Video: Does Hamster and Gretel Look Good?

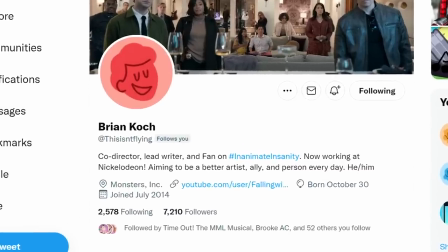4:08 As my friend Brian on Twitter comically noted, they've got to stop putting aliens into the stories.
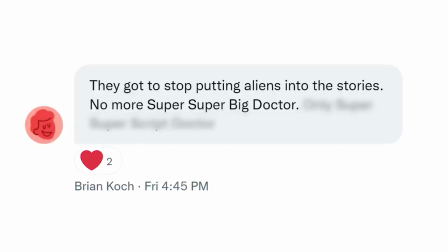4:13 No more super, super big doctor. Only super, super script doctor.
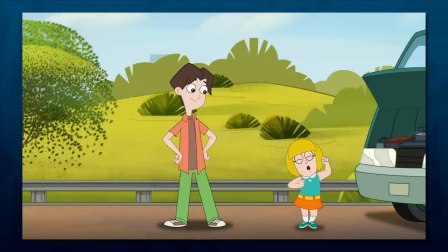4:17 Hearing that Gretel and Kevin's relationship is the heart of the show is surprising as there's just no sense of it here to be built off of.
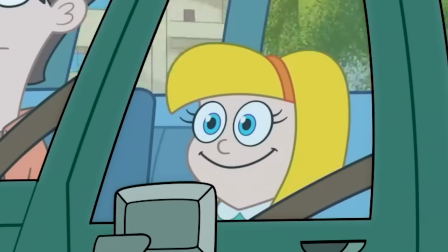4:23 Kevin is frustrated having to take care of Gretel, and Gretel is the model oblivious child. She's just Phineas, repackaged.
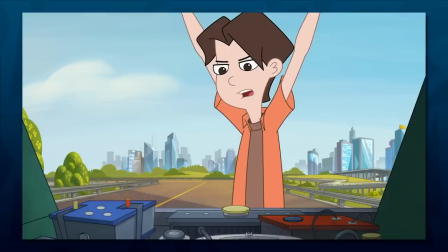4:30 Literally. She's clearly unable to process Kevin's frustration with her, much like how Phineas was with Candace.
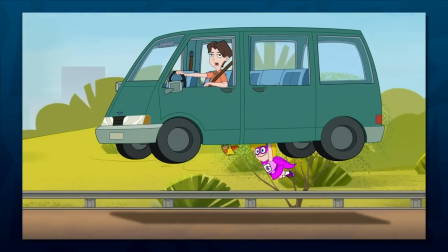4:36 But like I said, this is one scene. Kevin and Gretel are going to be the heart of the show, and I get that the pilot needs to grab your attention immediately.
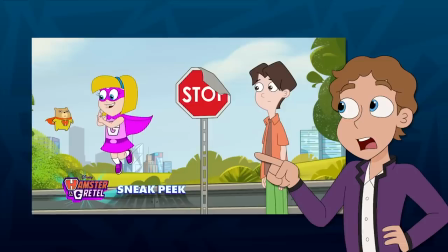4:43 I just wish we knew more of the status quo so we could see how them getting superpowers will affect the status quo.
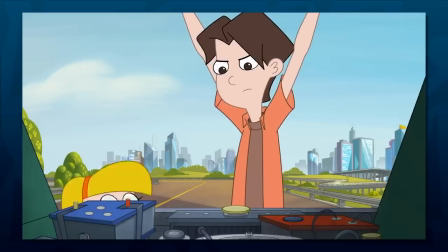4:50 Let's move on to the cast. While it hasn't been announced yet, I like the voices here. I bet money that Gretel is voiced by Dan's daughter, Melissa Povemeyer, which makes sense.
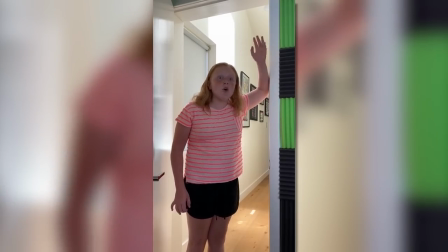4:58 There was an enormous cataclysmic event that tore the planet apart that would never happen. Oh, I get it. The two of us.
It's surprising to say the least, and I sincerely hope she doesn't get bullied by the internet for this being her first role.
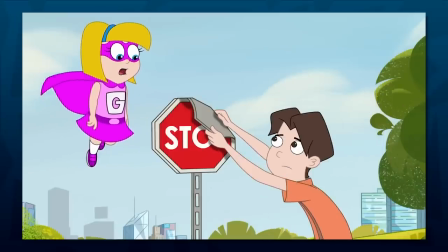5:12 You can tell though that there are gonna be some growing pains, as some of the line delivery here just feels a bit forced.
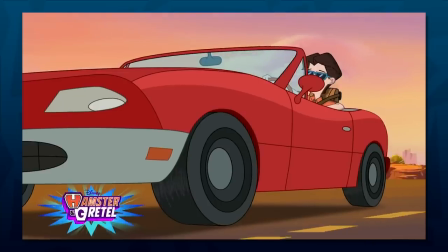5:19 Superheroes!
Hopefully she does get to grow as an actor through this. As for Kevin, I have 100% heard this voice before, but I just can't place it.
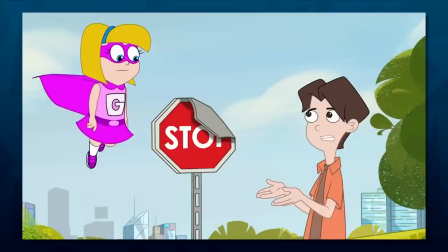5:28 But he fits very well with Kevin, and I like it. Let me know in the comments if you can identify where else you've heard Kevin's voice actor.
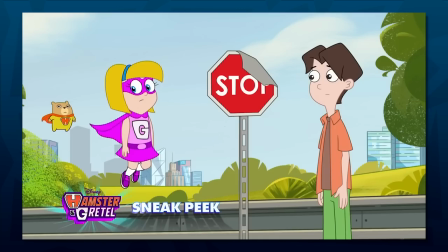5:34 I need to know. Still no clue who's been cast as Hamster, since we know he will talk, but I imagine it's a celebrity voice actor. So I'm excited to see who they cast. The animation. Alright folks, full disclosure, I'm not huge on any of the animation here.
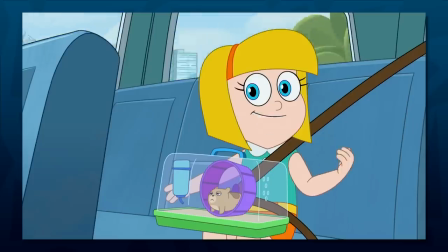5:49 From the storyboarding, to the character designs, to the art direction. Let's start with the character designs.
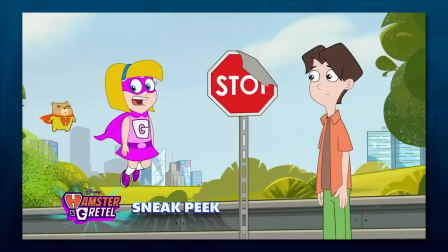5:55 I'm honestly shocked that these weren't changed from the initial renders and are basically identical. Mostly just because they seem to blend right into the backgrounds with the art direction.
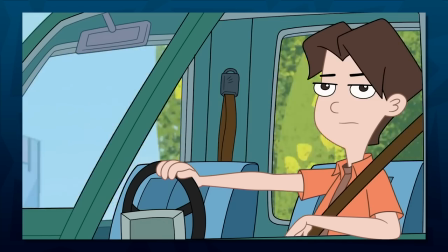6:04 Nothing about them really stands out, and honestly, I don't think Kevin really passes the silhouette test.
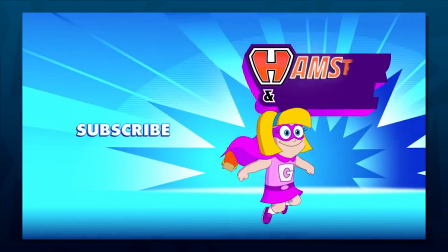6:10 He seriously looks like an extra from Milo Murphy's Law. I think Hamster and Gretel's designs will lend themselves well to action scenes, however, which is good, and both of them are definitely unique enough.
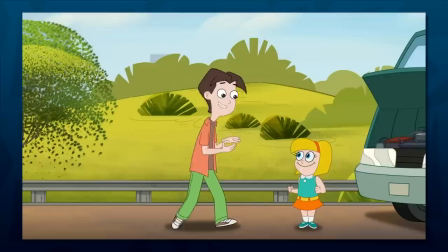6:19 Going back to the art direction, though, it definitely takes the style of Phineas and Ferb of Milo Murphy's Law,
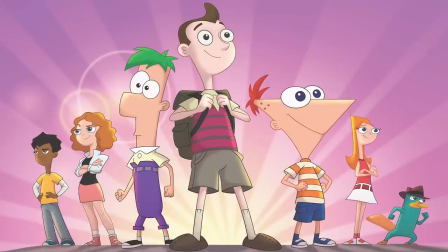6:23 which is cool, as it'll make the inevitable crossover look nice, and I like this new approach to backgrounds,
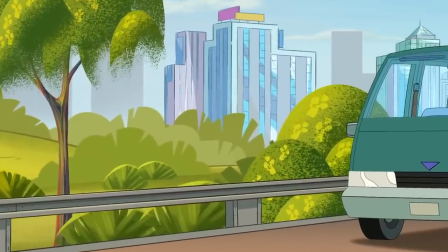6:28 with the trees having a more stylistic design that feels much more art deco than Milo Murphy's Law's grounded approach.
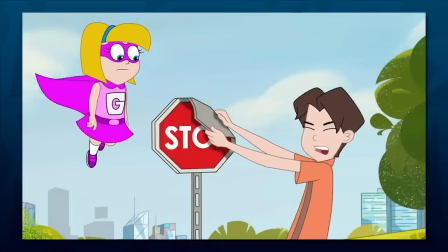6:34 I'm still not hot on the color design, but it's passable and it is nice to see a bright cartoon.
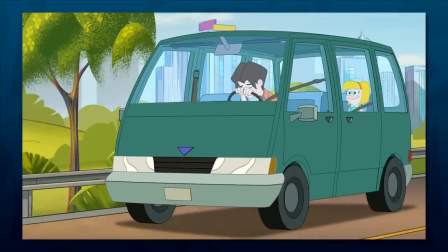6:39 And if the first scene is anything to go off of, this show is going to struggle with an overuse of 3D models.
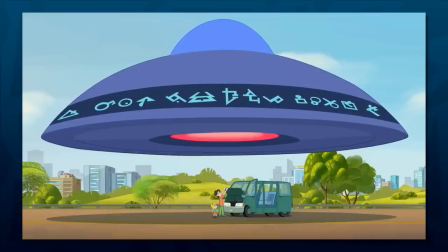6:44 We've got the van, of course, and then this alien ship which really needs anything, anything to help it look more interesting.
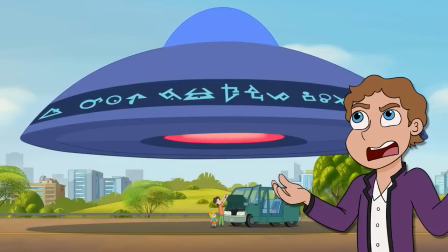6:51 This has to be the most boring UFO design of the 21st century.
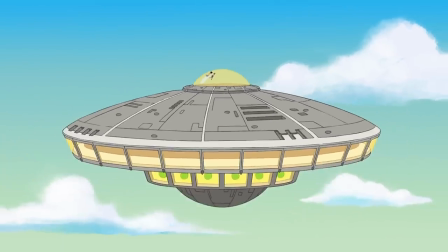6:55 The UFO in Milo Murphy's Law's pilot looked leagues better than this, and it wasn't even the focus of the inciting incident.
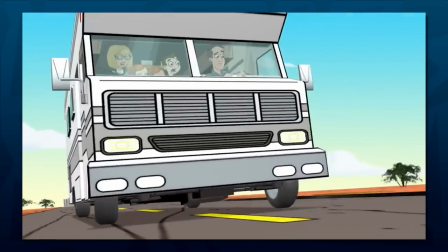7:01 But I sincerely believe none of the CGI in this show can look worse than the Hamasaur from Milo.
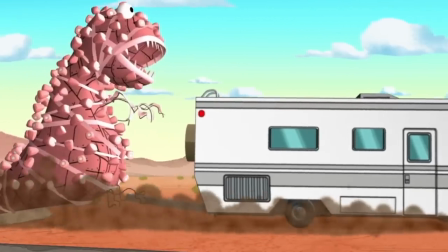7:06 Well, maybe. We'll wait and see. And then there's the boarding.
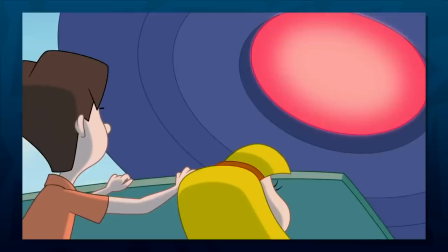7:10 I know this was boarded by Dan, but my goodness does everything about this scene just feel lifeless.
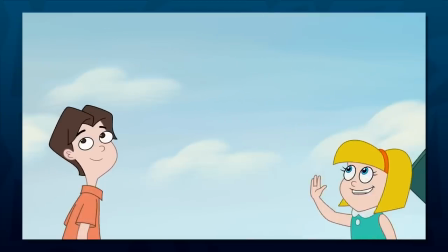7:17 The angles chosen don't lend themselves to the characters well or downright flat.
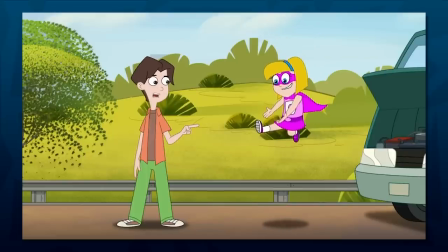7:22 There's no pizzazz at all to the revealing powers scene and this is the actual edit for the grand introduction of Hamster.
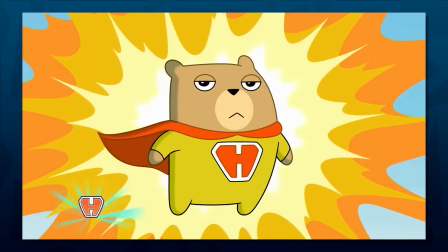7:28 The boarding does not make this feel like a big moment at all when this should be a huge moment.
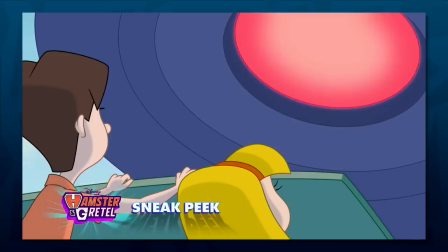7:33 Everything about the boarding makes this feel so mundane.
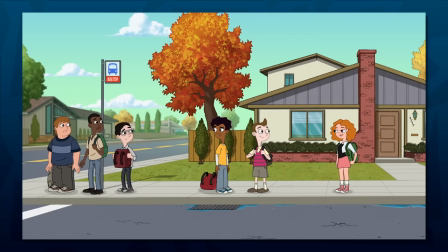7:36 Part of what makes the cold open of Milo Murphy's law work as well as it does is the fact that it moves from mundane to chaotic and uses that to present the chaos of Milo's life.
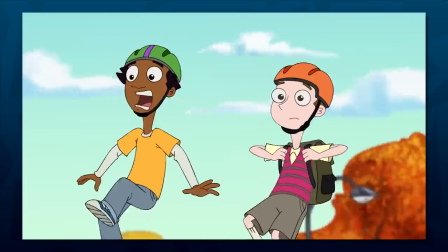7:44 There are some shots in that which are so complex that make you forget it's even animated.
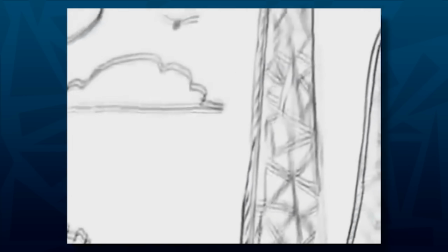7:48 Or the pilot episode of Phineas and Ferb where the reveal of the roller coasters given scale and scope and uses the contrast in boarding for comedy.
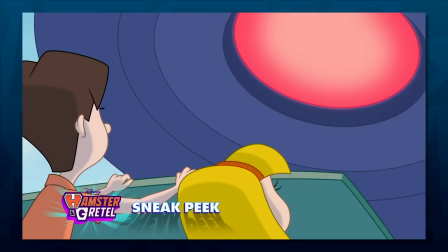7:56 That's all absent here.
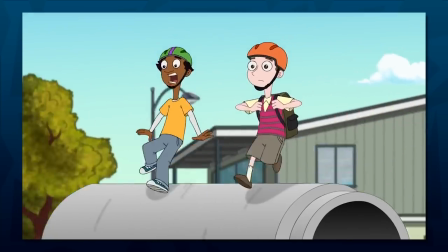7:58 Another thing about Milo Murphy's Law is cold open is that the world feels alive and like there's a history and the world is affected by what happens to the characters.
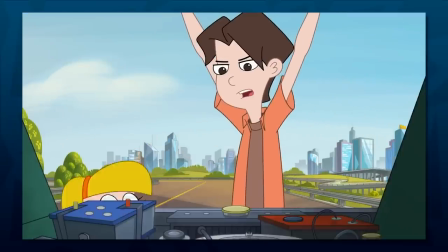8:06 Here, there's not a single other car on the road. Mind you, a pretty big road connected to the interstate next to a major city in the middle of the day.
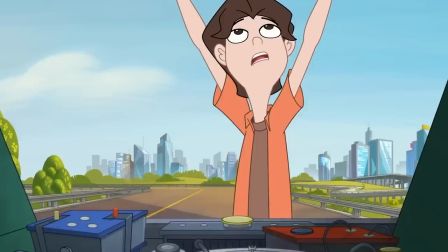8:14 The world feels lifeless and empty.